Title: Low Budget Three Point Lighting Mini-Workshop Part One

So, turn this guy on. So you and I are going to watch this screen here, sorry. That's all right. And what's going to happen is that the light on me is going to be changed by you, and then we'll just check out the difference right here in the screen. Okay. You can see it, just you standing there. You'll be able to see, oh yeah, the shadows are softer, or the shadows are non-existent, or we've done something to change this or that. But when you look at it on the monitor, that's when it'll come home to be like, okay, now that's what the camera sees. Okay. Because that is very different from what you and I see. Yeah, okay. All right. And that's really the only one that matters.
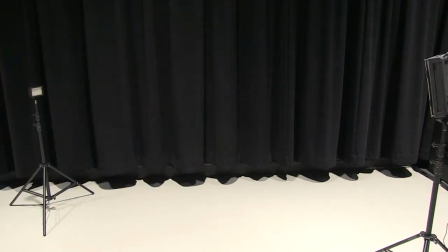0:50 Because you can see one way all day long. Still ain't gonna make a difference. All right. So let's talk about this one before we get into it.
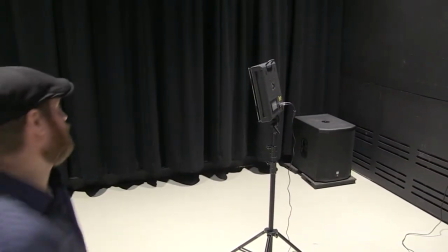1:01 This one is, hold on for me, please.
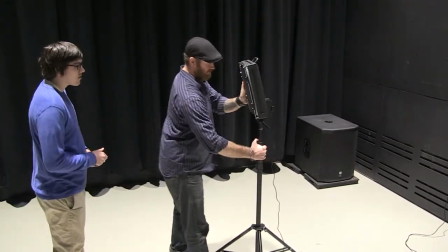1:06 This one is the ICANN. Now, I think it's a 500 LED light.
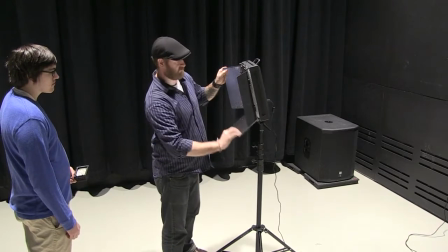1:11 These are the barn doors, or the flags, as they call them. Now, you'll note that they have reflective surfaces on all of them,
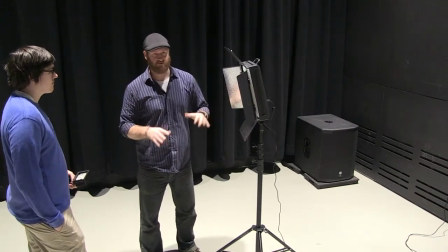1:18 and that's to do a good job of both focusing and dispersing that light.
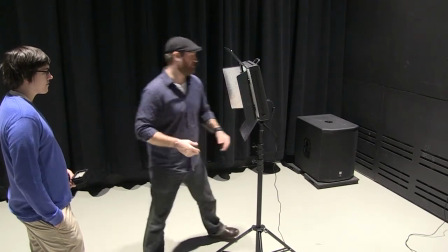1:24 Okay, makes sense. And I'll show you how to do that. So on the back here, turn this guy around.
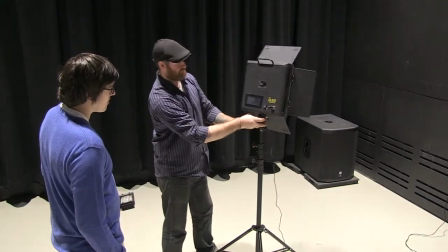1:30 Shouldn't do that unless it's loose. And tighten it back down every time you move it.
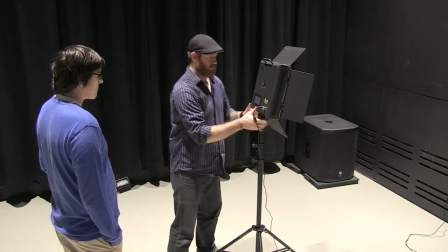1:36 Loosen it to move it and tighten it back down. Seems common sense, but not everybody does.
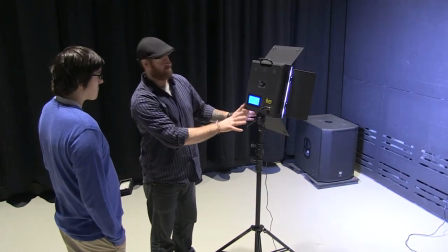1:41 All right, so this is actually a touchpad response system. You can actually turn up the dimmer and down.
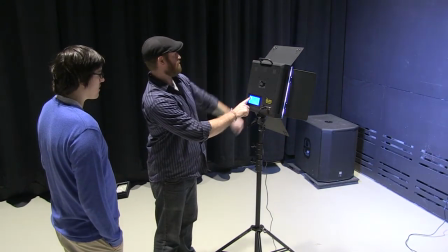1:49 And you can actually see on the wall. Yeah. It grows brighter and darker.
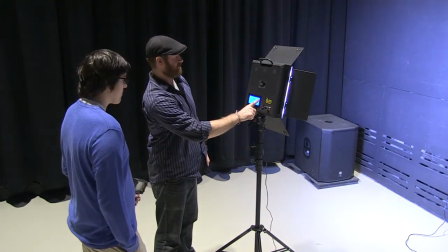1:55 If you go to 100%, it's really not even that bad.
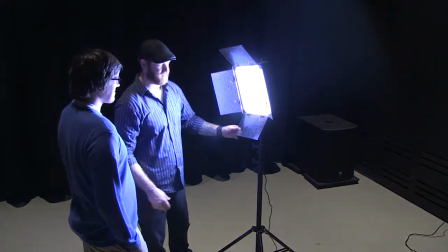1:58 We can turn it around and look at it, and it's a little bit bright, but it only takes a second before you get used to it.
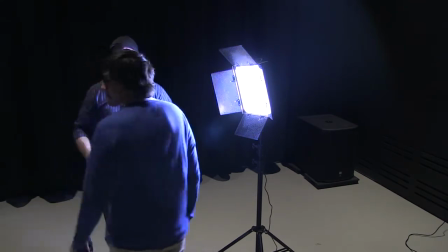2:04 You know what I mean? And let's look at ourselves over here. Stand on this side of me.
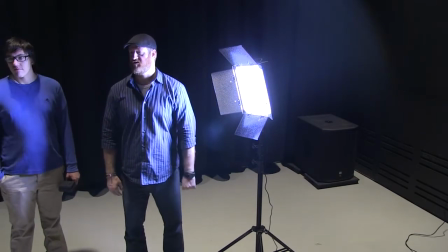2:10 Yep. If you'll note, that really doesn't look that bright on the screen, because looking directly at it here is nothing like looking directly at it on the monitor.
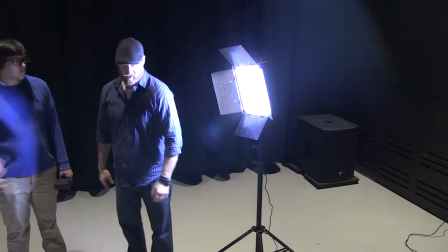2:18 Yeah. Right. So now let's have. I'm going to just stay where I'm at.
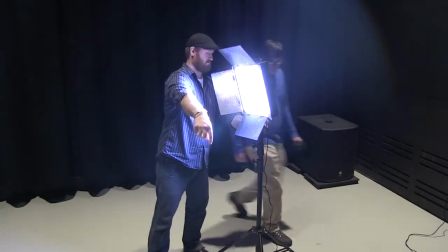2:24 Why don't you come over here to this side? And what I want you to do is, keeping your eye on the monitor,
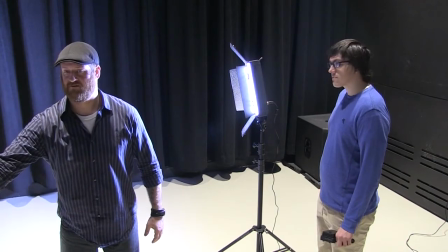2:32 see at, I want you to check out how
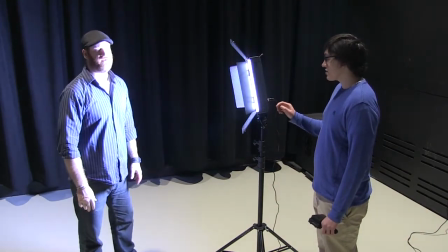2:39 what you're doing affects the lightness on me. Turn the dimmer down? Yeah, we can turn the dimmer down a little bit.
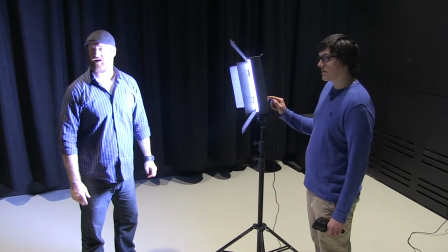2:45 Oh, I was just saying, is that what you want me to do? Yeah, for now. Go down to like 50.
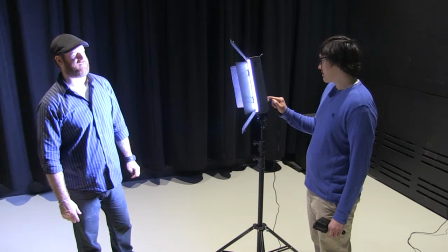2:53 Is that it? It's going down. It doesn't feel like 50. Yeah, no. It's also not hot.
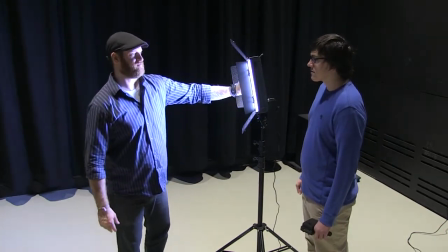2:59 The biggest difference that studio professionals will tell you that they love about LEDs is that it's not like, it doesn't make them sweat.
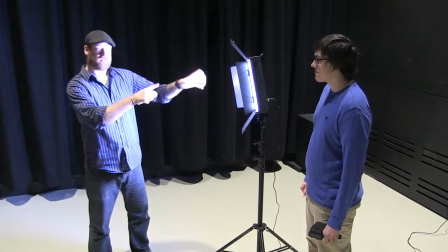3:07 Mm-hmm. It looks like it should make you sweat, but it doesn't.
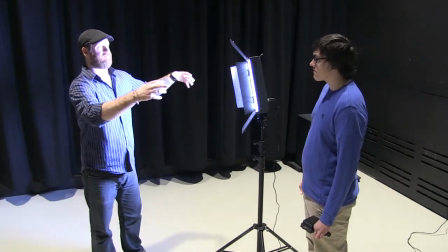3:10 So, all right, what we're going to do with the flags is bring them in and out, and then see what that light does.
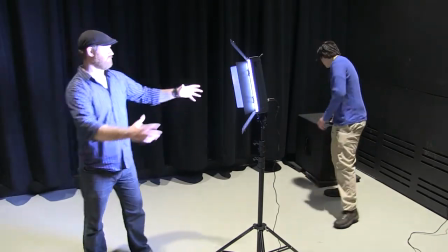3:17 So go ahead and kind of look on this side of it, and what I'm going to do is point them in to about like this.
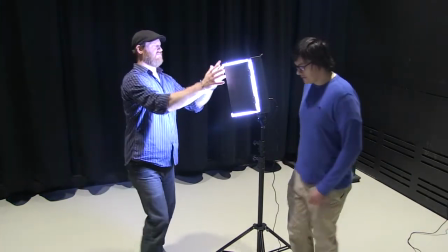3:24 All right, and what that does is, instead of opening it wide to where the light not only is coming from here,
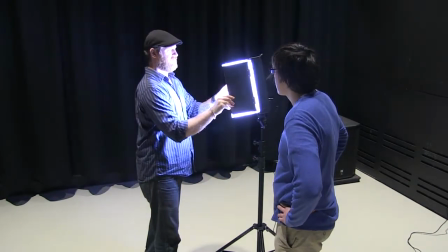3:31 but bounces among the flags and focuses, and disperses, but now that it's here.
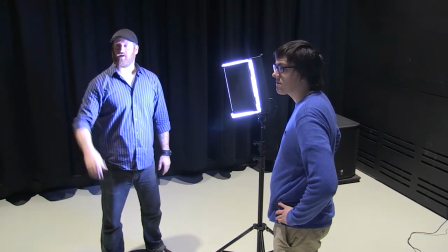3:37 So looking on the monitor, the difference between this,
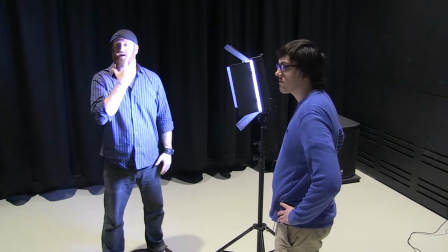3:42 which covers the entire front and floods me up underneath my neck, this little space in my mouth, when I open my mouth, like everything is full of light,
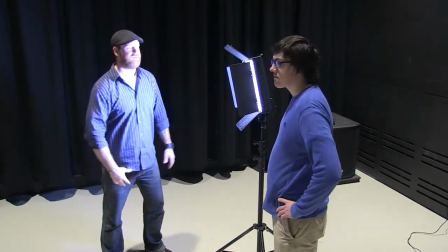3:50 right? It just covers me. But then when we focus it,
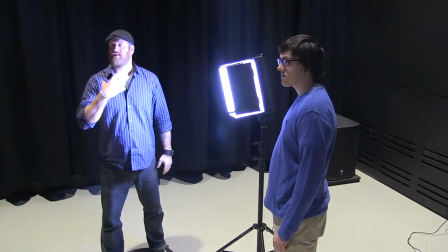3:54 even though it's not pointed directly at my face, it does a good job at looking a little bit more natural, because you can see on this side, Yeah,
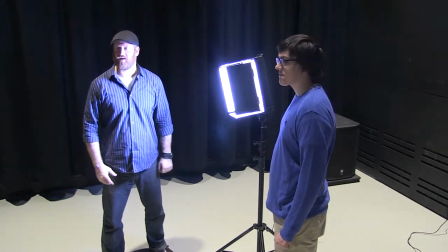4:03 there's actually some shadows. Yeah, you can see the jawline a little bit and things like that, and I'm more defined.
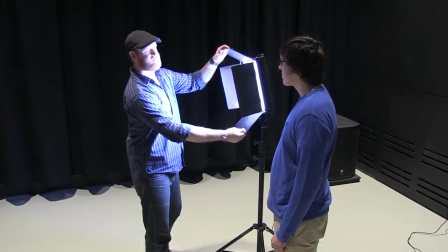4:07 I've got even shadows in here. So all that light, what it does is it bounces around so much that it fills in all of these little shadows.
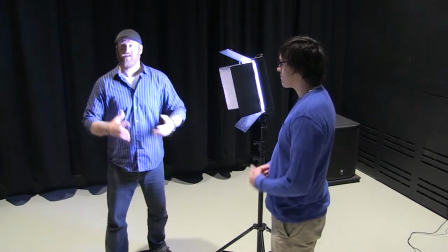4:16 Sometimes that's good, and sometimes that's bad. There's no right or wrong way to do it. Like per whatever your situation happens to be at the
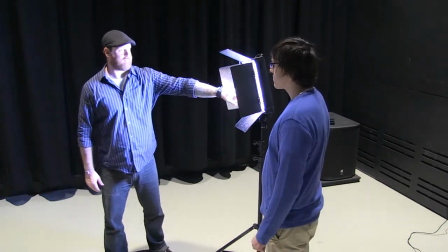4:23 time, that's what you're going to be doing. Now, if we mount this guy on the, we'll say, dolly,
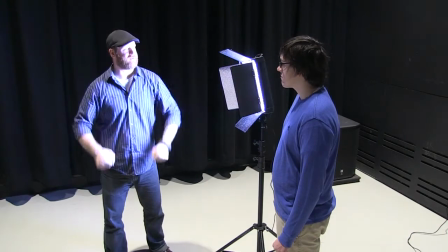4:29 and walk that in, or dolly that in slowly on guitarist with his,
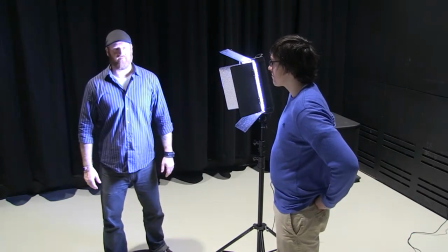4:35 with his mic or whatever, that's going to fill all of that space, and we can test it out.
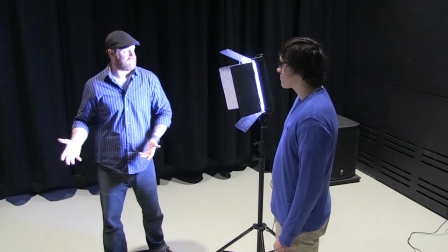4:42 And if it looks good, right? Right.
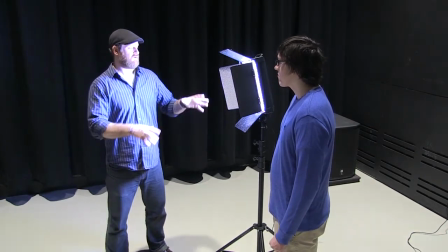4:44 But the point is that essentially you're going to want to kind of,
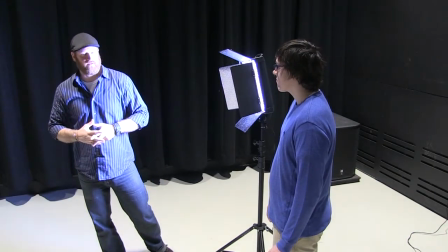4:52 when you step back and look at it in person, you can say, oh, it's sufficient light.
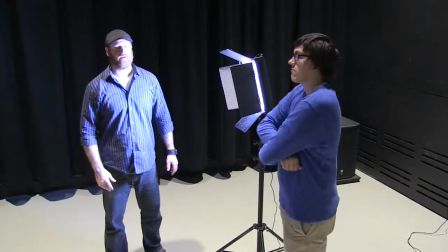4:57 But really the key is to look on the monitor. You would want to dolly into the guy if you're going to use this light.
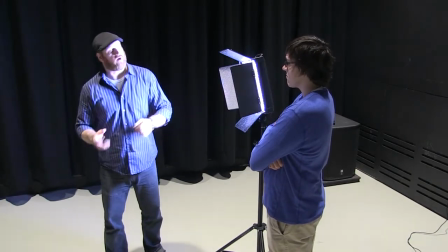5:03 Say, okay, are the shadows good? Are they hard? Are they hard enough? Are they soft or are they soft enough?
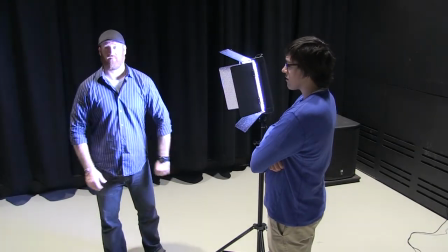5:09 Right, things like that. Okay. All right, so now let's turn it down to about 20.
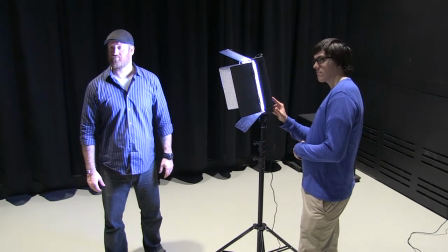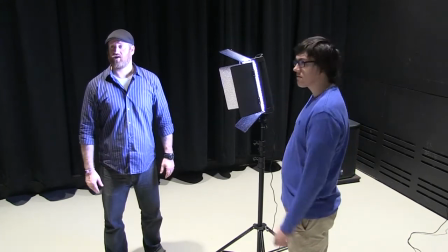5:19 Now that looks actually quite a bit better, right?
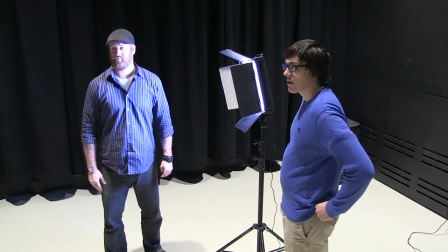5:24 Yeah. Why do you think that looks better? Before I get into Well, I mean, it's dimmer.
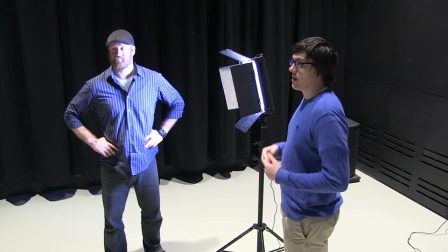5:32 There's not as much like extreme light right on you, so it's not filling in the shadows so much on you.
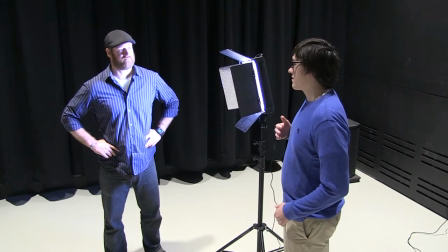5:40 So like on one side, there's some definition. Yeah.
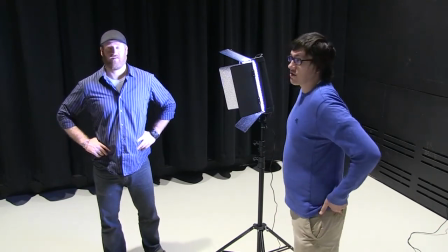5:47 I mean, that's all I got. Think about more than just me. Think about more than just you. I mean, I'm the subject.
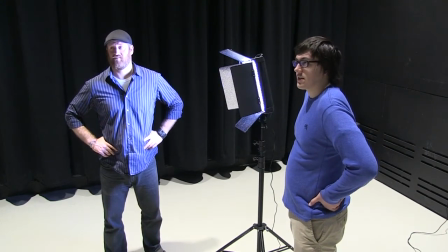5:55 The area behind you is kind of like, it's not solid black now.
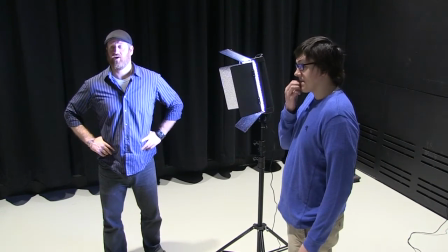5:59 You can see a little bit of the shape in it. Yeah. Well, yeah. I mean, that's very specific.
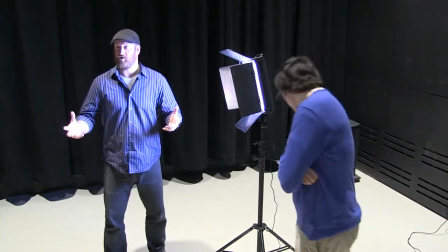6:05 But in general, you know, you can see the background. Mm-hmm.
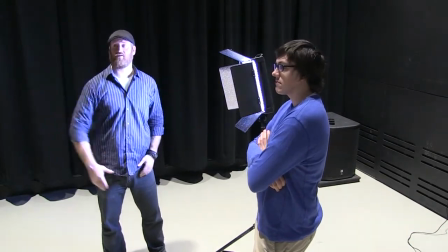6:08 I'm not so blown out onto the monitor that nothing else is important, right?
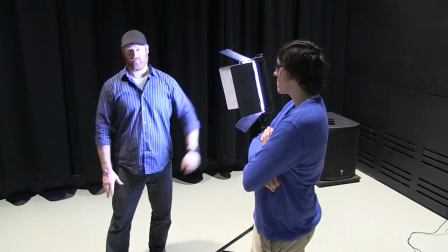6:14 So that's the other thing. The reason that this gets so bright when it's at 100 is because people want it far away, but they still want that light.
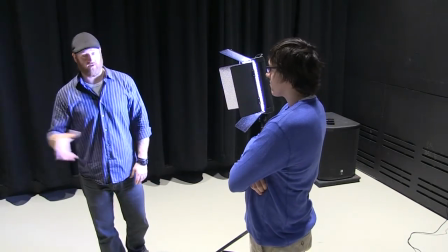6:22 Mm-hmm. Because if you're shooting a wide shot, like say of a band, you know, you don't want a lot of light, but you don't want the stand right in the middle of the shot. Right?
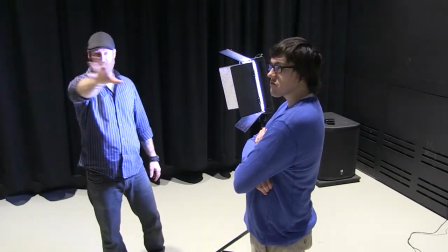6:29 So you don't want to fill that light. You're going to want 3 or 4 of these set up kind of like panels and just kind of flood that whole scene with light.
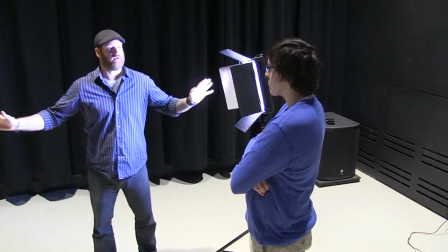6:37 Just drench it in light where there's no shadows. Mm-hmm.
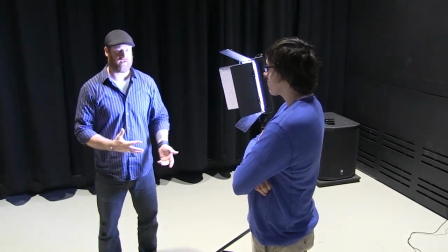6:41 Or if you do want really hard and focused shadows to make it look uncomfortable on the eyes, you can mount them higher and point it down.
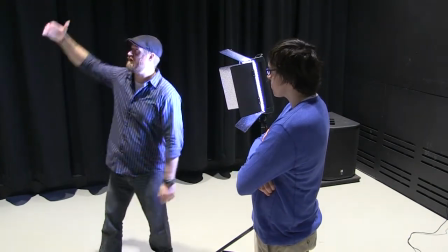6:47 Okay. Or behind them and point it forward, or like up above and point down so their shadows are actually on.
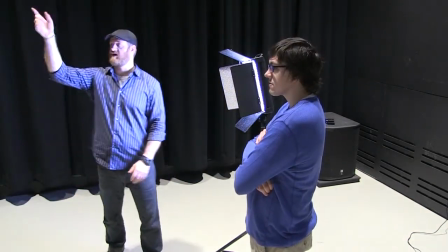6:52 Like in front of them, yeah. Okay. Maybe even turning off the house light so that you can create even a harder one.
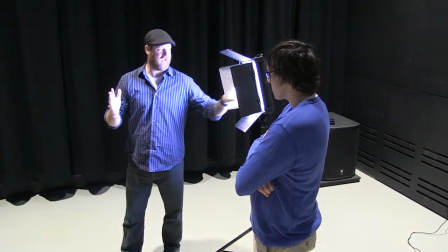6:57 Because if we have the LEDs, no matter what you do,
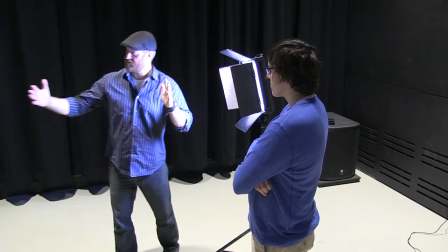7:02 it's going to be kind of a soft shadow until you get like closer to it, like that.
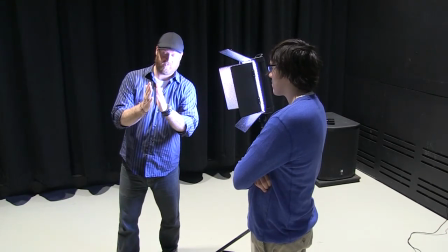7:07 See that? Mm-hmm. Yeah. You can only even tell that that's the reflection of a hand or a shadow of a hand.
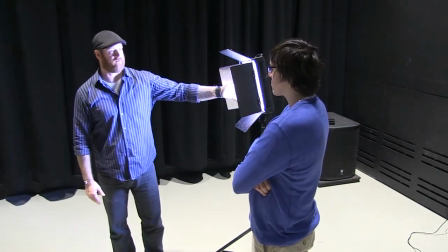7:13 You get pretty close to it. So the closer these are and the farther away that they're going to determine softness and hardness as well.
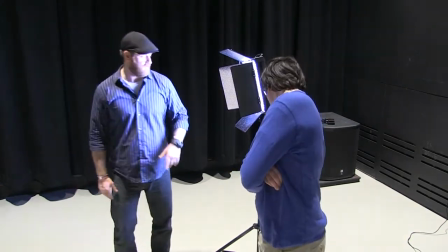7:20 Okay. All right? So that's one. I'm a big guy.
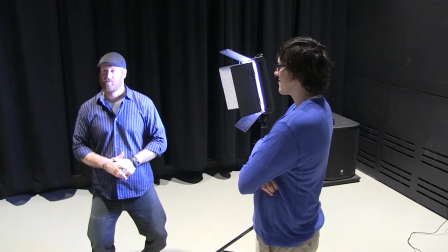7:24 And so if I want to be lit like, if I was Lauren and I'd be standing about here, this would probably be appropriate.
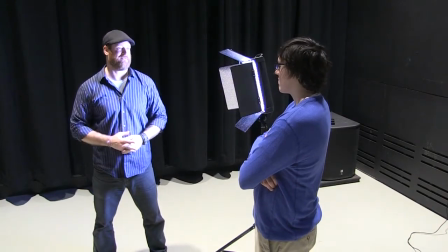7:31 But as it stands, people are going to be looking up my nose with this light, Mm-hmm. right? Because there are most of this light is below my nose.
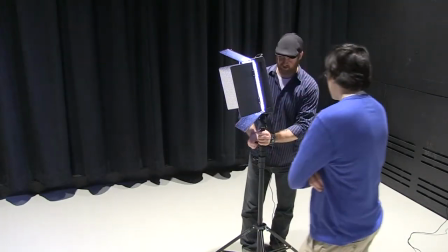7:39 Right, so what we'll want to do is for somebody like me, automatically you're going to look at me and be like, okay, we need a highlight for that guy.
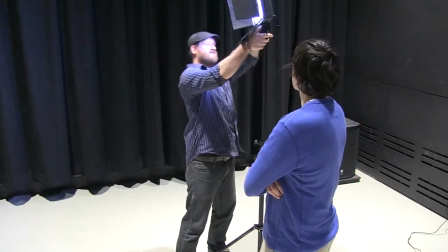7:48 So we're going to mount this up here, and there's a knuckle right here, where you can actually angle it down.
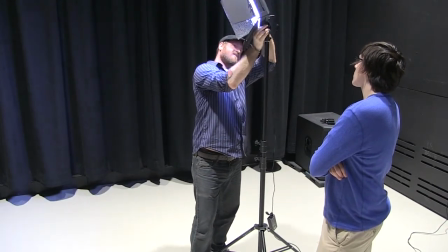7:56 I have no idea why it's an oblong angle like that, but lock that down, turn it.
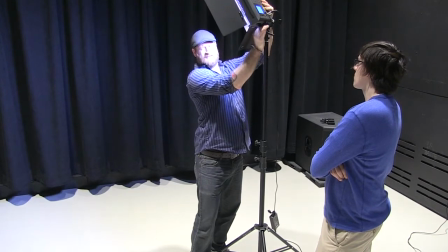8:05 Oh, I'm loosening it already. All right.
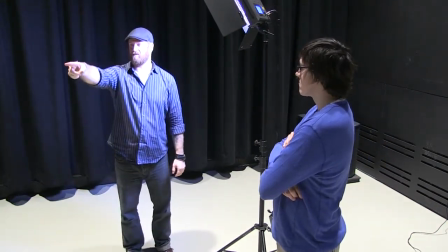8:12 Now, to my mind, I look at that monitor and I think that I'm still blown out.
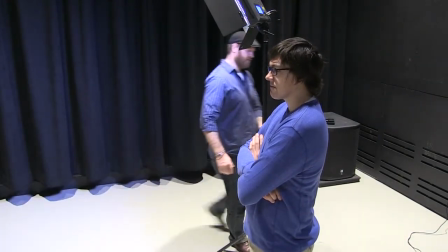8:17 All right? Yeah, I'd say that. Let's not even worry about the temperature, which is at 56K.